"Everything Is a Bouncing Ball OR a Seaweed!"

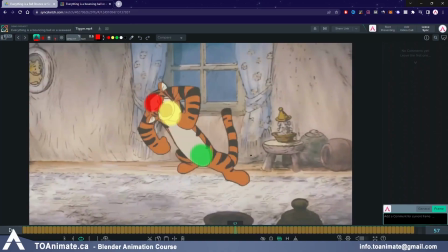[12:18]
It's just following the body's movement, and it's just doing this movement basically. And the in-between of this C curve and the reverse C curve that it's creating is of course the S curve or the reverse S curve.
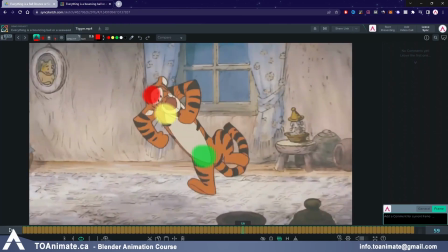[12:31]
And it's just cycling between those 4 poses basically. So again, everything comes down to a bouncing ball and a seaweed motion.
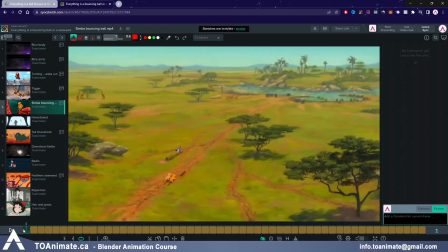[12:39]
So here I'm going to turn off the drawings again, and let's take a look at this clip from The Lion King.
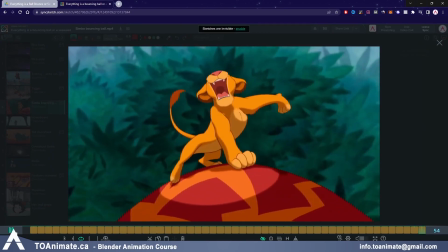[12:47]
So here, Simba's whole body is like one big bouncing ball. Let me turn on the drawings here.
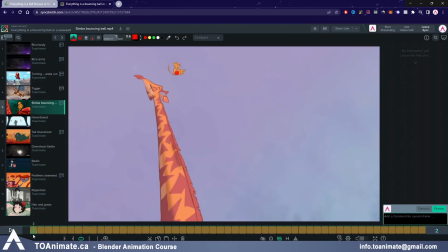[12:53]
So as you can see, from frame 1 to 6, you can see the arc of the bouncing ball starting,
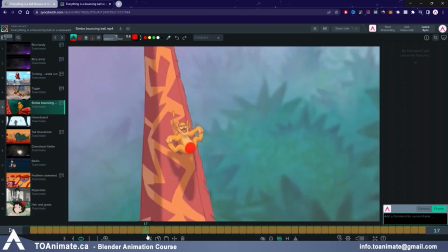[13:02]
and then he plummets down, and then launches up here,
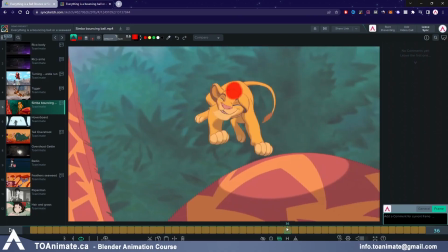[13:06]
and he actually overshoots because he had built so much momentum from that jump,
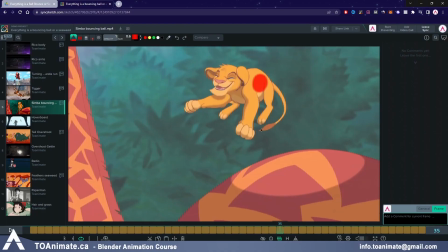[13:12]
from that fall, where now he's overshooting instead of stopping.
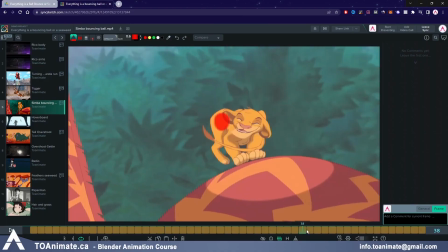[13:16]
He's launching up into the air, and then he lands, which is a lot more dynamic and a lot more fun.
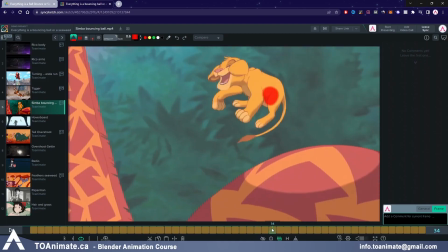[13:23]
So if he just slid down and then here he just stopped instead of overshooting from that momentum,
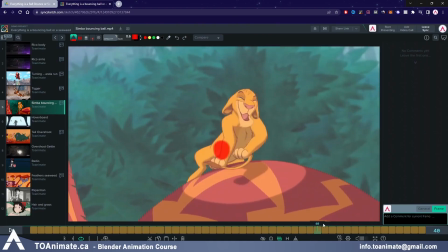[13:28]
then it wouldn't be as fun, and you'd feel like there'd be a loss of energy there because he was traveling down so fast.
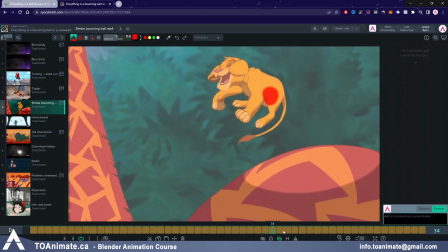[13:37]
So it's always good to think about what your character is doing and how the physics
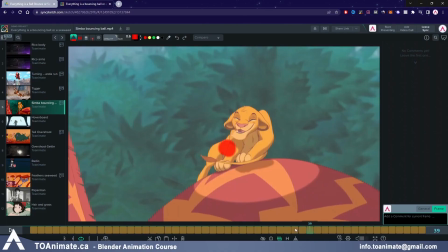[13:42]
apply and how you can make the most fun out of the shot with what you have.
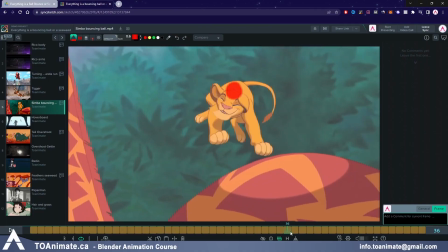[13:47]
Now here, once Simba lands, we have a squash position.
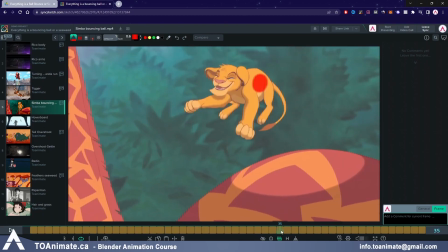[13:52]
So you can see him kind of like spreading out here, but once he's on the impact frame,
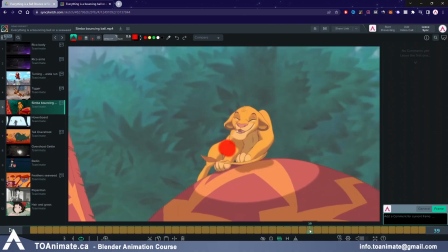[13:57]
his body squashes down and then stretches out afterwards.
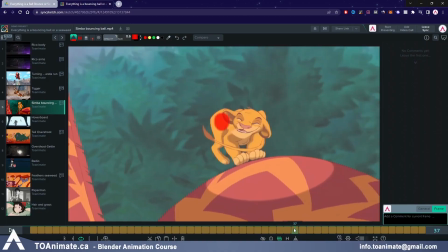[14:04]
Also around frame 38, you can see that the tail, so Simba's spinning here, right? He's spinning in the air and the tail is wrapping around him and then opens up afterwards.
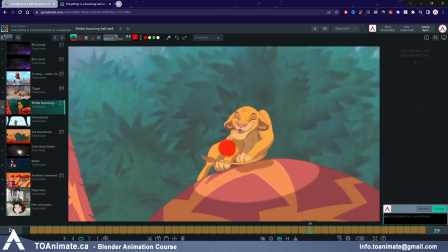[14:16]
This is exactly like our exercise where we put all the animation together.
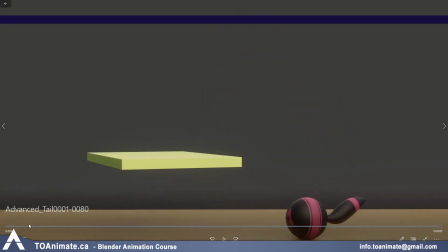[14:21]
Our ball here, when the ball is spinning, pay attention again, when the ball is spinning,
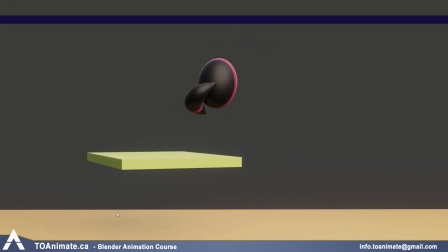[14:26]
the tail is wrapping around our ball just like it did with Simba in that animation.
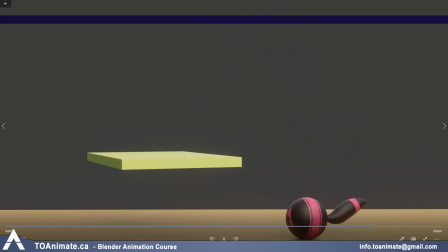[14:32]
So again, we're teaching you guys the very basics with a ball and a tail, but really what you're learning here can be applied to the most advanced animations.
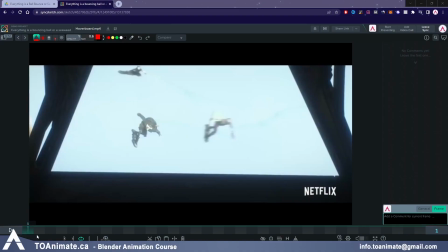[14:43]
Now, time for a scene from my favorite and most hated animation series. No, I'm kidding. I love this animation series, Arcane. This whole scene is essentially just a bouncing ball.
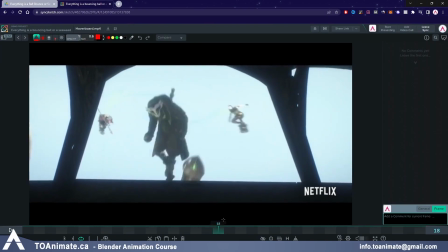[14:57]
Let's take a closer look. So looking at the main character here, this guy, which, spoiler, it may or may not be Echo.
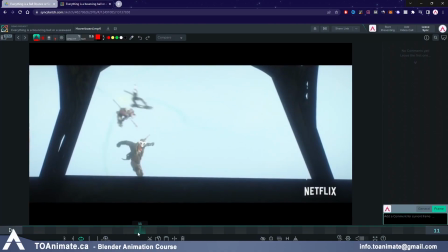[15:05]
Here around frame 11, we can see that he stretches down as the ball is coming down.
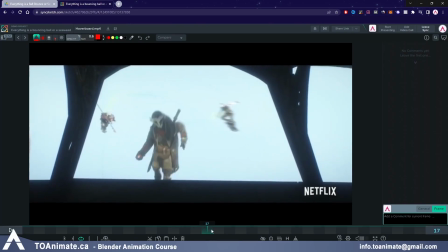[15:11]
He stretches and then squashes around here.
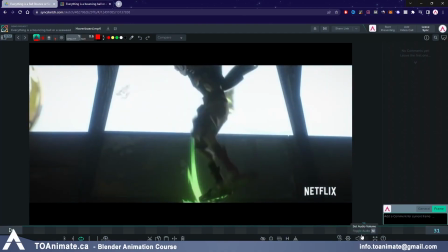[15:17]
And as he's about to land, he stretches again and then squashes down.
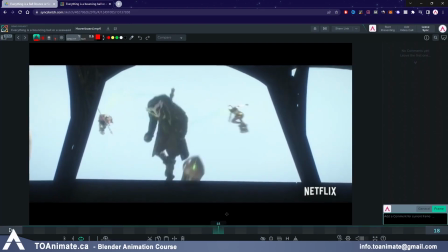[15:23]
So it's just squash, stretch, squash, stretch, squash.
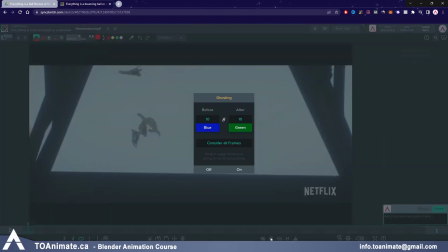[15:28]
And if we were to follow him, I can't even turn on maybe Ghost here.
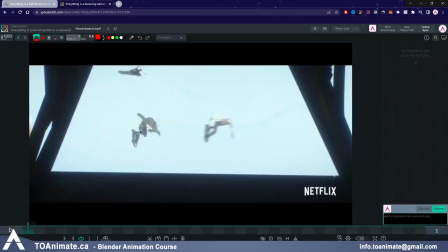[15:33]
So if you were to follow him,
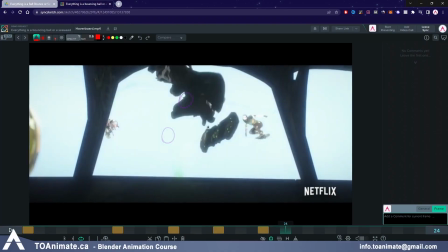[15:37]
you can see that he's essentially just creating a bouncing ball animation.
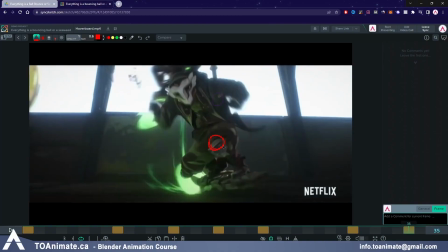[15:45]
And so if you play this,
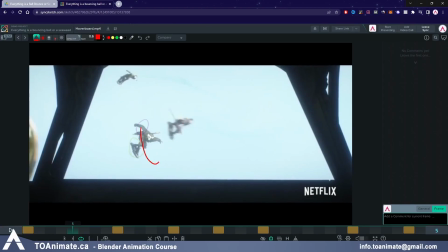[15:48]
you can see it just creates this kind of motion coming towards a bouncy ball coming towards the camera.
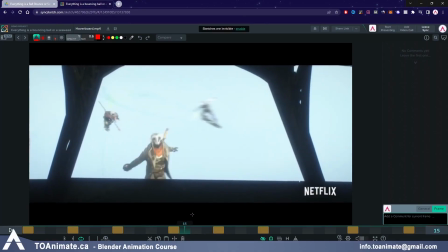[15:56]
And in general, the arm and the coat drag behind.
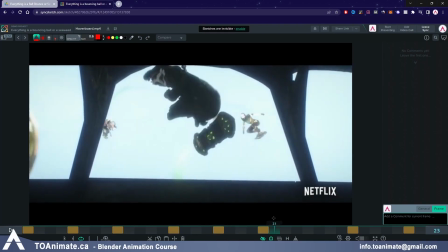[16:00]
Now there's a lot of other stuff in effect here that make this animation work and look really good, like the arm, the poses they chose.
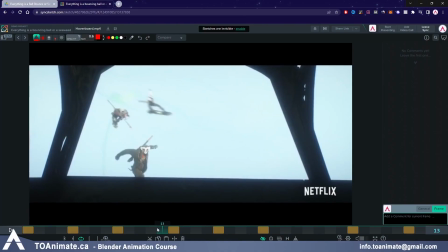[16:08]
Now we're not going to get into it in the beginner section, but the posing on the arms here are amazing.
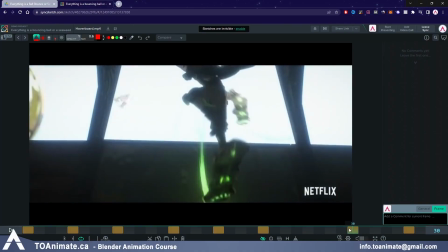[16:13]
But overall, the arms and the coats are kind of dragging behind with the hip and with the rest of the body.
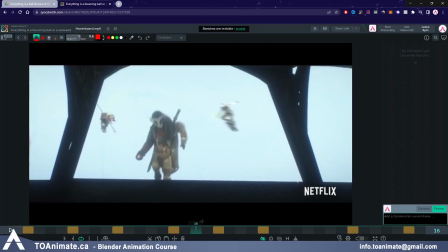[16:20]
It's a complex scene, but these are the things that make it work so well.
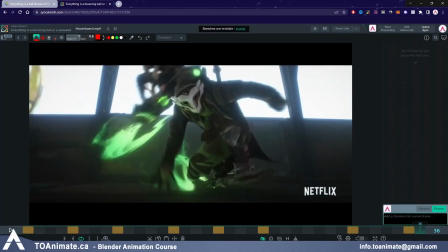[16:24]
It's all about the timing and the spacing of the entire body, or the hips first. You figure out the motion,
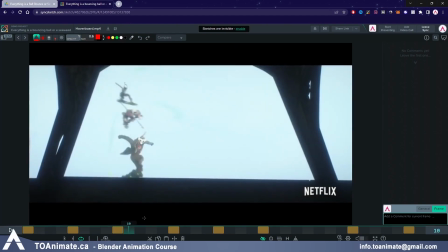[16:32]
and then you start adding other things like posing on the arms and secondary action and drag. All that stuff adds to the main motion, which is what make it feel good, which is that bouncing ball.
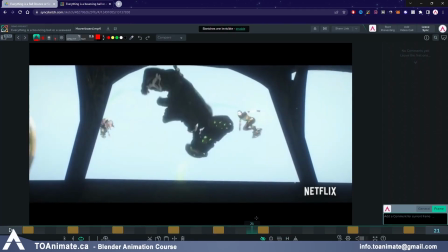[16:45]
Now, if he was traveling at the same speed the whole time, there was no squash and stretch, and there wasn't good spacing.
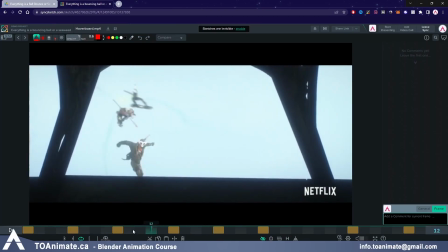[16:52]
If it was just, you know, doing the same action that he's doing now, but without him speeding up here and then hovering and then speeding up,
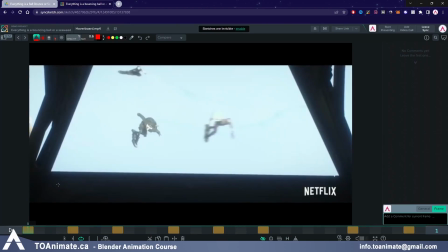[17:00]
it would look very dull and it wouldn't look as good as it looks right now.
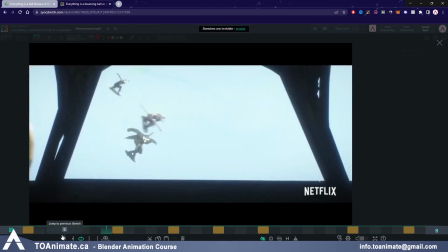[17:04]
So these were mostly bouncing ball examples, but we also saw how tails react.
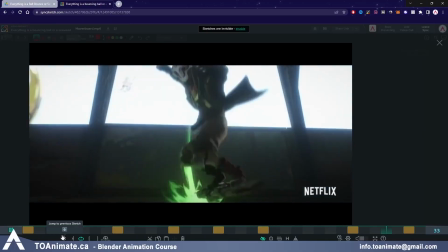[17:10]
But let's look at some more overshoot and settle examples as well. So here, let me actually turn on the drawings.
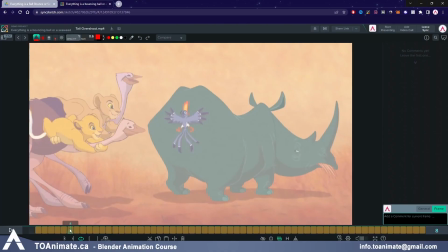[17:17]
The tail doesn't have a life of its own, and it's super bendy, so there's a lot of C and S curves all throughout. Here we have the ostrich stopping abruptly, so you can see the tail starting to overshoot.
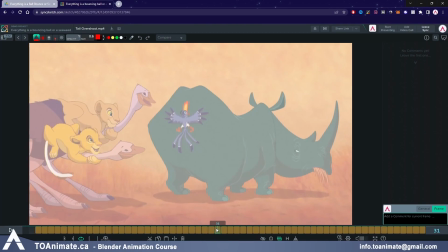[17:32]
And it makes its way to the right, completely overshooting past its original point, and then starting to settle. And once the ostrich starts running again, you can see that it takes a couple of frames for the tail to start catching up to the motion.
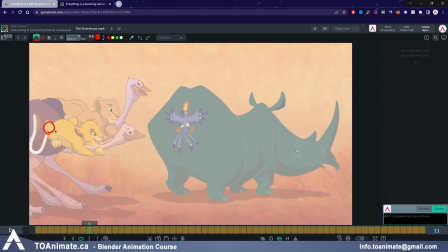[17:48]
So this whole time it's reacting to what happens to the base, and well, the base is following Simba, and Simba is attached to this ostrich, and so essentially what's happening is the tail is completely affected by what the ostrich is doing.
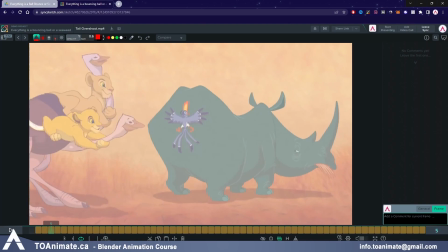[18:06]
So if you follow the ostrich's movement here, abrupt stop, tail kind of just folding on itself and then overshooting because it was going in that direction. And then once the ostrich starts running again, the tail starts dragging behind the ostrich's movement.
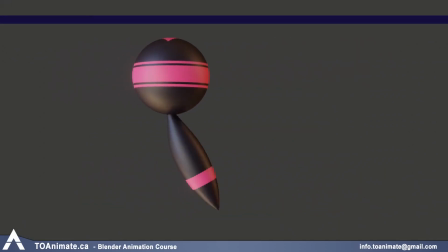[18:25]
Again, this is an exercise we worked on, the overshoot and settle. So the same thing is happening here. When the ball stops, the tail overshoots and then comes to a settle afterwards because there's no more motion. But it had the momentum it had built up from its previous motions.
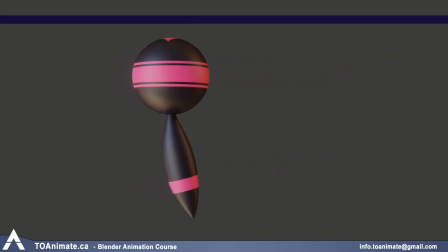[18:42]
So a very similar exercise to what we just witnessed. So here we're taking a look at another shot from Arcane.
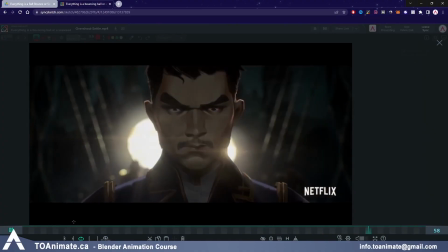[18:50]
I don't remember the character's name. I want to say Marcus, but I'm not sure. But we're basically just looking at this foreground character.
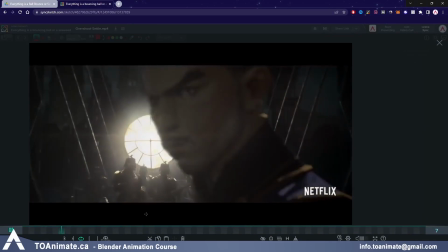[18:57]
And if you notice, we only see the character from the collarbone up, but you can feel the character taking a step.
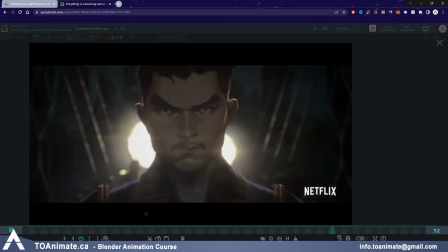[19:05]
Even though you don't see the rest of his body, you can feel the step being taken. And that's just the mechanics just being so well done.
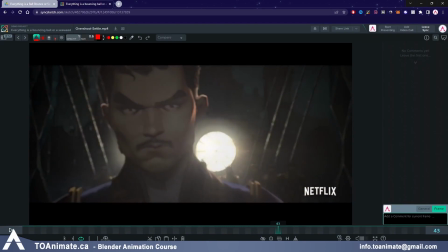[19:13]
Now the halfway point, we can see the body swinging right, and you can see a slight dragging on the head. So as the body is going this direction, you can see the head is slightly tilted and is dragging behind just very slightly.
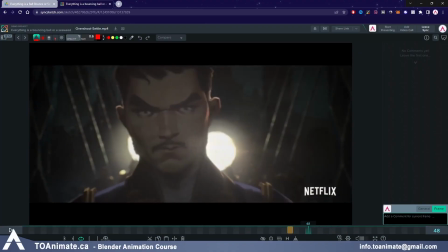[19:34]
So again, this is drag. And then another thing we noticed is once the character goes all the way to the right,
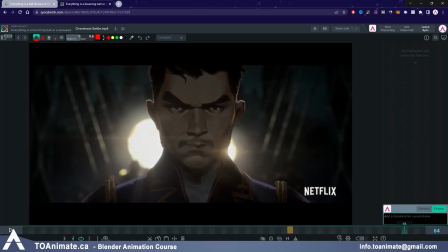[19:41]
you can see that the character overshoots actually and starts moving back a little bit and settling back. And so what we have is we have drag on the head, and then we have overshoot, and then we have a settle.
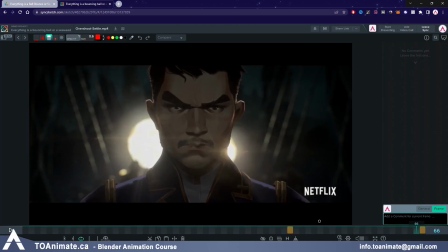[19:58]
Now adding an overshoot and a settle is a great way to bring a fast movement to a stop. Otherwise, if there was no overshoot or settle and the character just swung right and then let's say they just stopped right there,
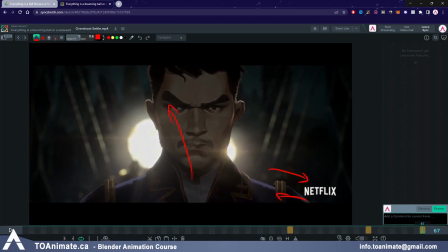[20:13]
they didn't continue to settle afterwards, making it an overshoot, it would look like the character just hit a wall. And this is a very common mistake that beginner animators make. A lot of times when a beginner animator starts animating a character and the character is moving really fast or is going in a direction,
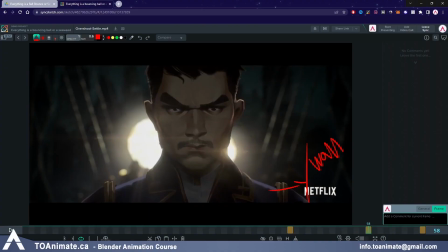[20:31]
what they'll do, they'll just stop the action.